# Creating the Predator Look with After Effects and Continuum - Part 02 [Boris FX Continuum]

Welcome back to part 2 of the Prey walkthrough tutorial. In this session, we're going to take a look at how I built the thermal vision look,
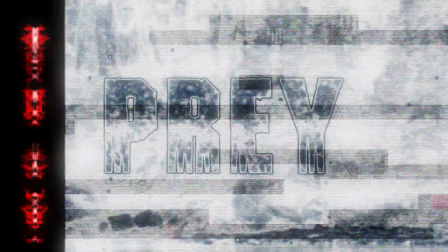[0:06]
created the heads-up display using particle illusion, and also how I did the video glitch treatment. So if you haven't already downloaded the project file, go ahead and do that, and let's jump in.
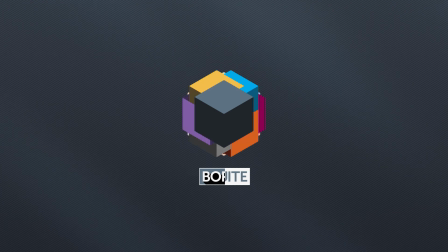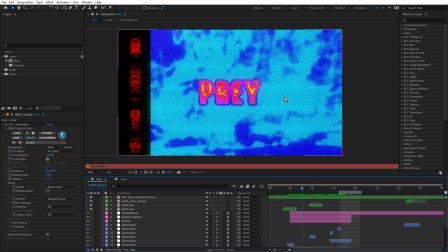[0:23]
So the thermal vision look, this look here, is the look that the predator uses to hunt its prey. I guess it's looking for the heat signature. And I've used a variety of different effects to create this.
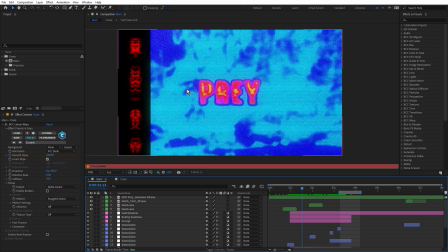[0:36]
The first pass is this one where the text is fairly small and it's slightly blurry.
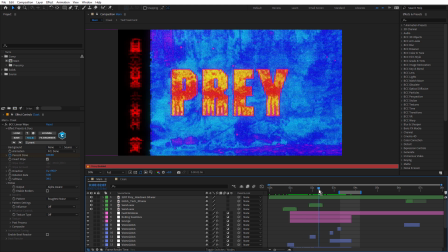[0:44]
And then the predator, I guess, presses a button and it's able to zoom in on its prey and it's a little more in focus.
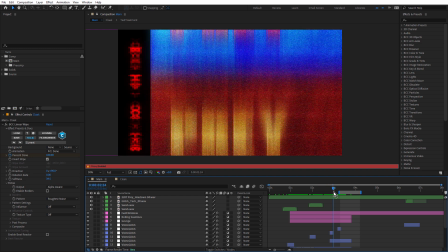[0:54]
And there's a couple of other looks after that. There's this much hotter look.
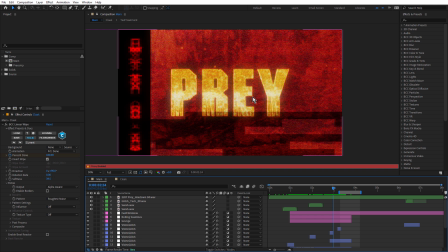[0:59]
And this is based on one of the looks that I saw from the actual Predator films on YouTube.
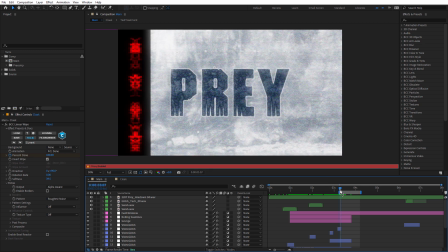[1:04]
And there's also this one here, also based on the looks that I saw.
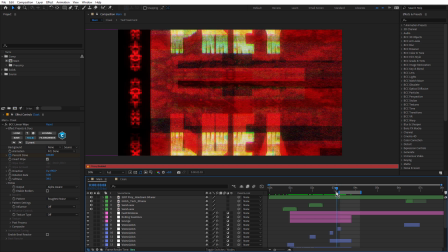[1:09]
So I've used Colorama for the base, but I've used a variety of other effects as well, including many Continuum effects.
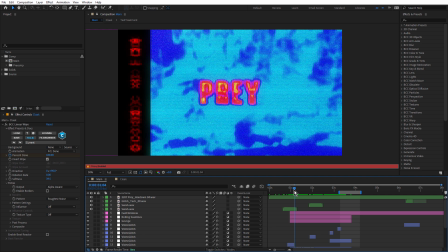[1:16]
So let's go back to this one here. Notice how it does transition. And we'll talk about the transitions in a moment. But first of all, let's just take a look at this one here.
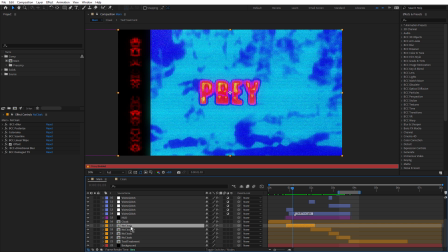[1:30]
Now I've called it No Cloak, which is probably not a great name. I only called it No Cloak because it didn't use the cloaking device, but I'm actually going to change that name.
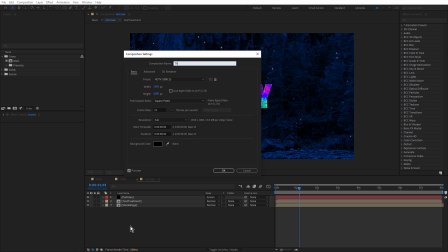[1:38]
I'm just going to change it to Thermal. Makes more sense.
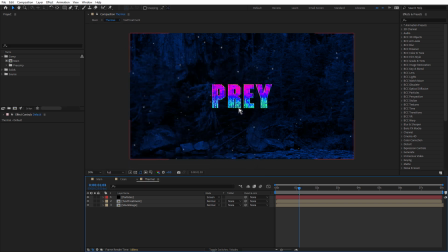[1:45]
And now that we've opened this comp, let's talk about this first. And this is the base look for the thermal vision. Let's just solo the bottom layer, stock image. And this is the stock image comp, which we just looked at.
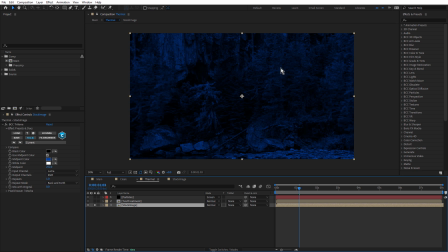[1:58]
Notice I've applied BCC Tritone. I wanted to remove any warm tones out of the background so that I could make it blue when I applied Colorama. And that way we could focus on the warm tones on the text. Above that we have the text treatment.
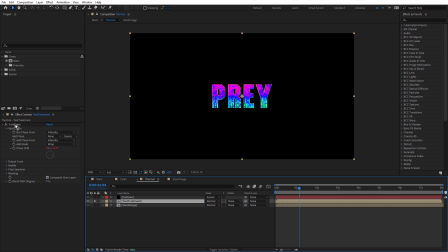[2:14]
So this is the prey text, and I've applied Colorama to that. Now, under output cycle, I've used just the default output cycle. Notice the numbers here are red. That means an expression has been applied. So if we just come down to the timeline and hit E twice, we can see that expression.
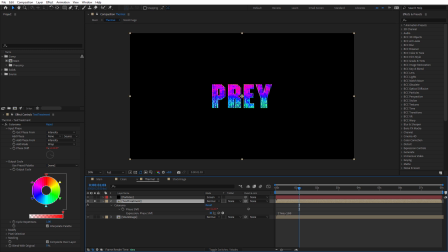[2:31]
So I've applied a time expression multiplied by 100 to the phase shift. And if we just turn that off, just by clicking on the equal sign, phase basically just, if we just drag it, just animates the colors through the text.
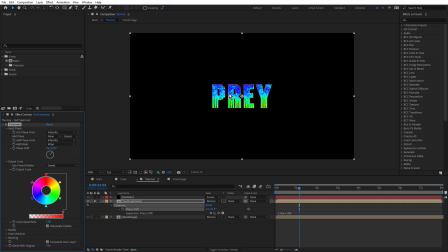[2:49]
And I did that because I wanted the text to have some kind of animation, because remember, the only animation we have on the text is just that little push forward. So by doing this, it just makes it a little more animated, a little more interesting, as if the text is, I guess, kind of alive.
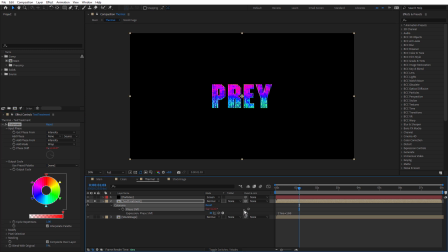[3:03]
So we'll turn that back on. And just to clarify, the reason I use the time expression is because I don't have to set keyframes, obviously. And also, if I make the comp longer than 8 seconds, then the time expression will continue to animate the phase shift without me having to adjust the keyframes.
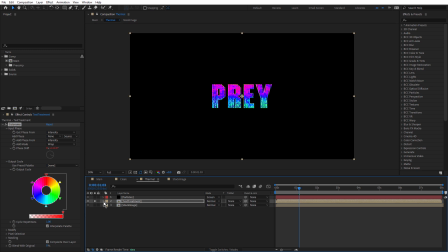[3:20]
So time expression is really useful for that. Okay, so stock image text treatment.
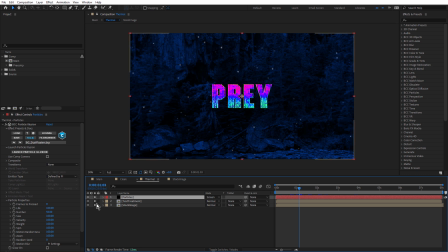[3:27]
Above that, we have some particles. Now, these are just kind of like drifting particles.
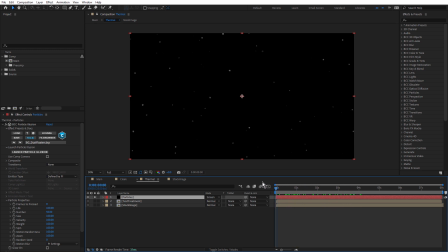[3:33]
They were based on dust, and I got the idea for this, I think it was from Predator 2. There's a scene in Predator 2 where they try and freeze the predator, and they're using these guns that spray snow or ice or something.
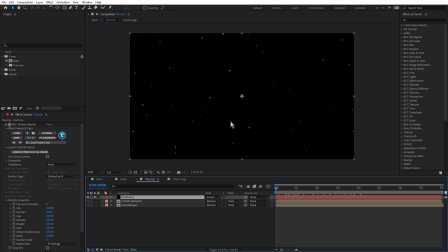[3:48]
And these ice particles are floating in the air. And I know that Prey is based on, Native Americans, and there's no technology, but I guess you could think of this as maybe snow.
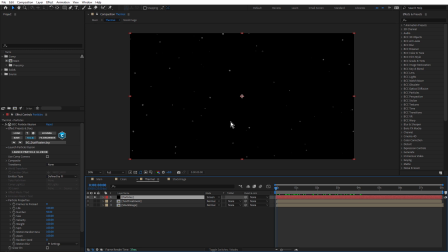[4:01]
And the reason I put it in there was because it just added some movement into the composition. Because remember, we're using a stock image, and it's not real footage.
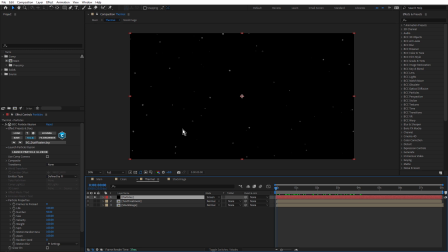[4:09]
So there's no, the leaves aren't blowing, and there's no wind. So this just added a little bit of movement. And because I'm using the Continuum version of particle illusion, I was able to use one of the presets that comes in the Continuum version.
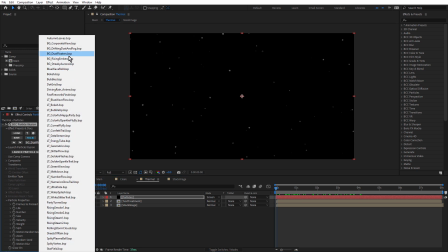[4:21]
And it was this one here, Dust Floaters.
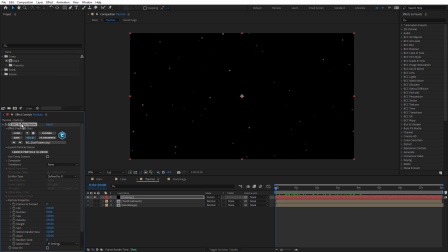[4:23]
If you don't have the Continuum version, the plugin version, you can find some dust presets inside of particle illusion.
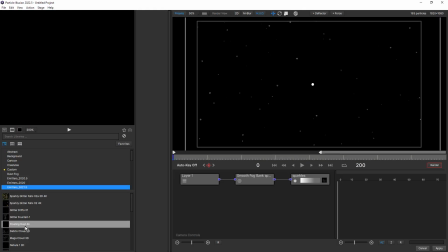[4:30]
Let's just launch particle illusion. And inside Emitters 2021.5, you can find this floating dust preset, which you could use as a starting point if you don't have the Continuum version. All I've done to this, I'm just going to preview this. All I've done is reduce the number of particles,
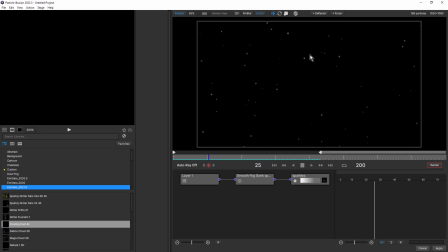[4:50]
and I've just increased the weight so that the particles are falling down in the frame. And just turn this off. I've changed the particle itself as well. Now, if you're using version 2022.5 of Particle Illusion,
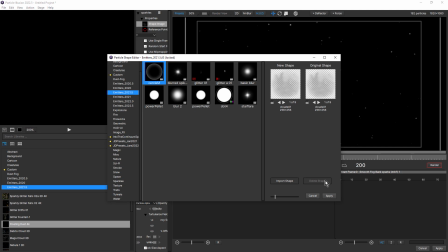[5:05]
you can double-click on the thumbnail of the particle on the node to open up the particle shape editor.
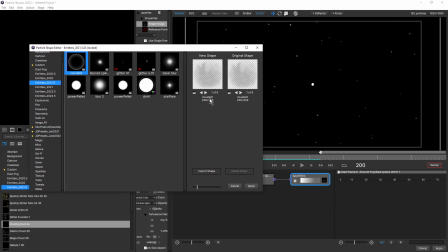[5:10]
And I switched the sparkle to Clouds 01. And Clouds 01 has 9 frames. If I just click this arrow, you can see each of those frames is slightly different.
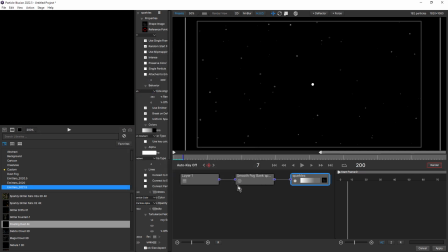[5:21]
And I like doing this because if I just cancel that, and just going to give myself a bit of space here.
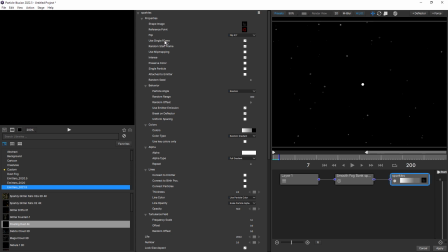[5:30]
With the particle node selected, notice that I have Use Single Frame selected, and I also have Random Start Frame. So that means it's going to use one of those 9 frames randomly, which gives us a little more variety and makes this look a little more realistic.
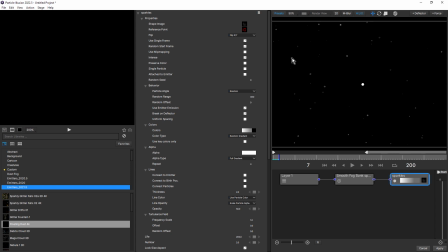[5:44]
If I didn't click Single Frame, each particle would cycle through those 9 frames, and I didn't want the particle to animate. So pretty simple. Now, it's a very basic particle simulation, but it just adds a little bit of interest.
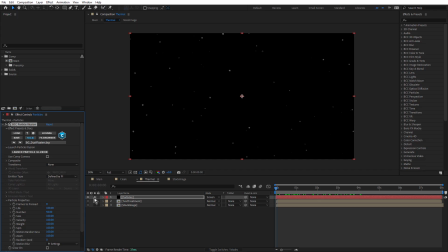[5:57]
I'm going to cancel that. So that's the thermal vision treatment.
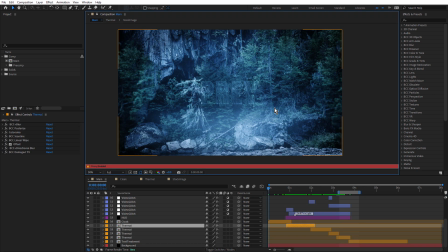[6:03]
So let's go back and open the main comp. And I'm going to turn off my proxy.
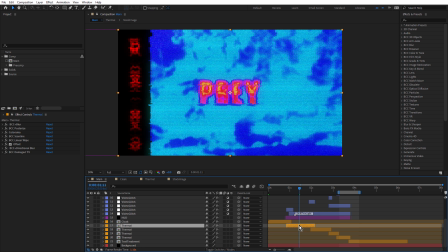[6:09]
Let's take a look at the effects that I used to create this. So I'll just solo this layer.
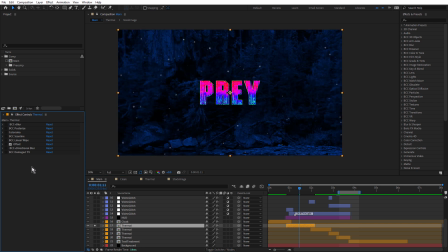[6:16]
And I'm going to turn all of these off. All right, so the first one is BCC Blur. I've just increased the blur to 25 to make this reasonably blurry because this one's the first thermal vision image that's kind of out of focus.
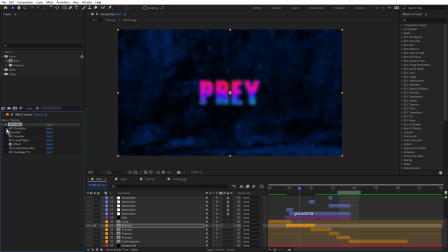[6:31]
And to give it more of that thermal vision look, I've used BCC Posterize. You can see it pushes it a lot more towards that thermal vision look. Now I know we applied Colorama in the previous comp, but I've applied Colorama again.
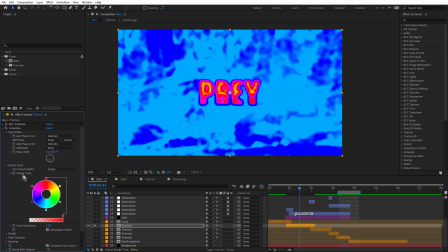[6:44]
And this also has the default output cycle, but I've adjusted the phase shift,
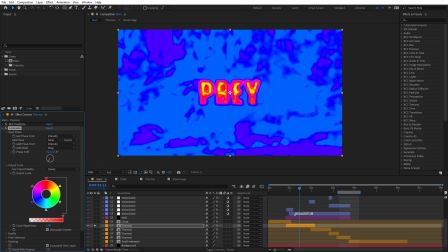[6:50]
just drag that, to bring it so that the background is blue and the text is red.
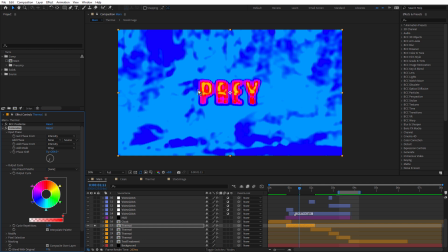[6:55]
So remember I talked about this being cool and this being hot. So this has a heat signature and this doesn't.
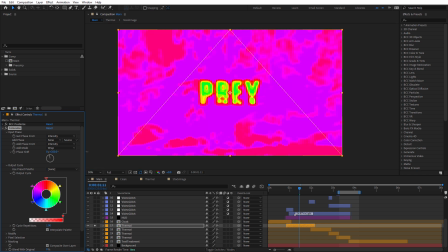[7:04]
If I just drag that, you can see we can take it all the way in the other direction and make this more cool and this hot.
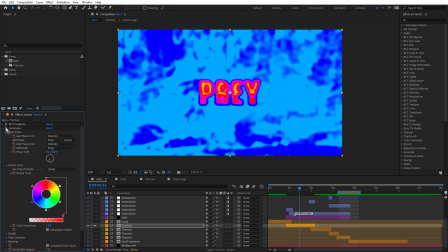[7:14]
I'm going to undo that. And that's not animated in this comp. Now the next effect is BCC Scanline. And I know the Predator doesn't use a television, he has a heads-up display, but I wanted to give this some kind of TV style feel. I could have used dots, I guess, but Scanline was nice and quick and dirty.
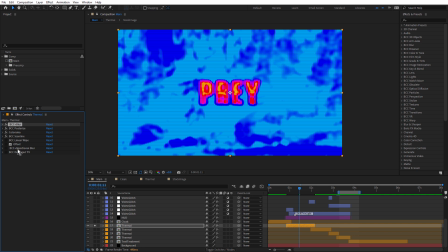[7:34]
Now BCC Linear Wipe and Offset and BCC+Directional Blur are all part of the transition, so we'll talk about those in a moment. But the last effect in the stack is BCC Damaged TV. Now for this, all I've used is the noise, just to add some RGB noise on top.
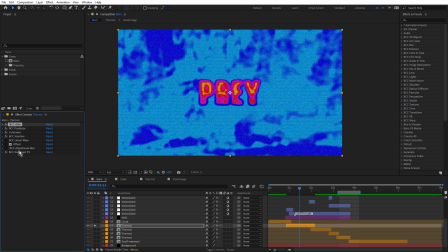[7:53]
And the reason I've put it last in the stack is because I wanted to have that noise on top of this transition.
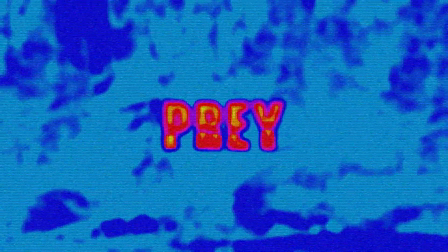[7:59]
That'll make sense in a moment. And here's the finished shot. Notice how the phase shift is moving through the text, adding a bit of life. And you can also see the particles floating around in the background, giving the background some movement as well.
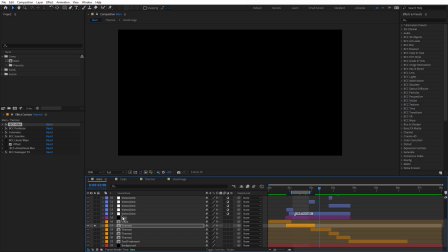[8:13]
Okay, let's look at the next one. So this is almost identical.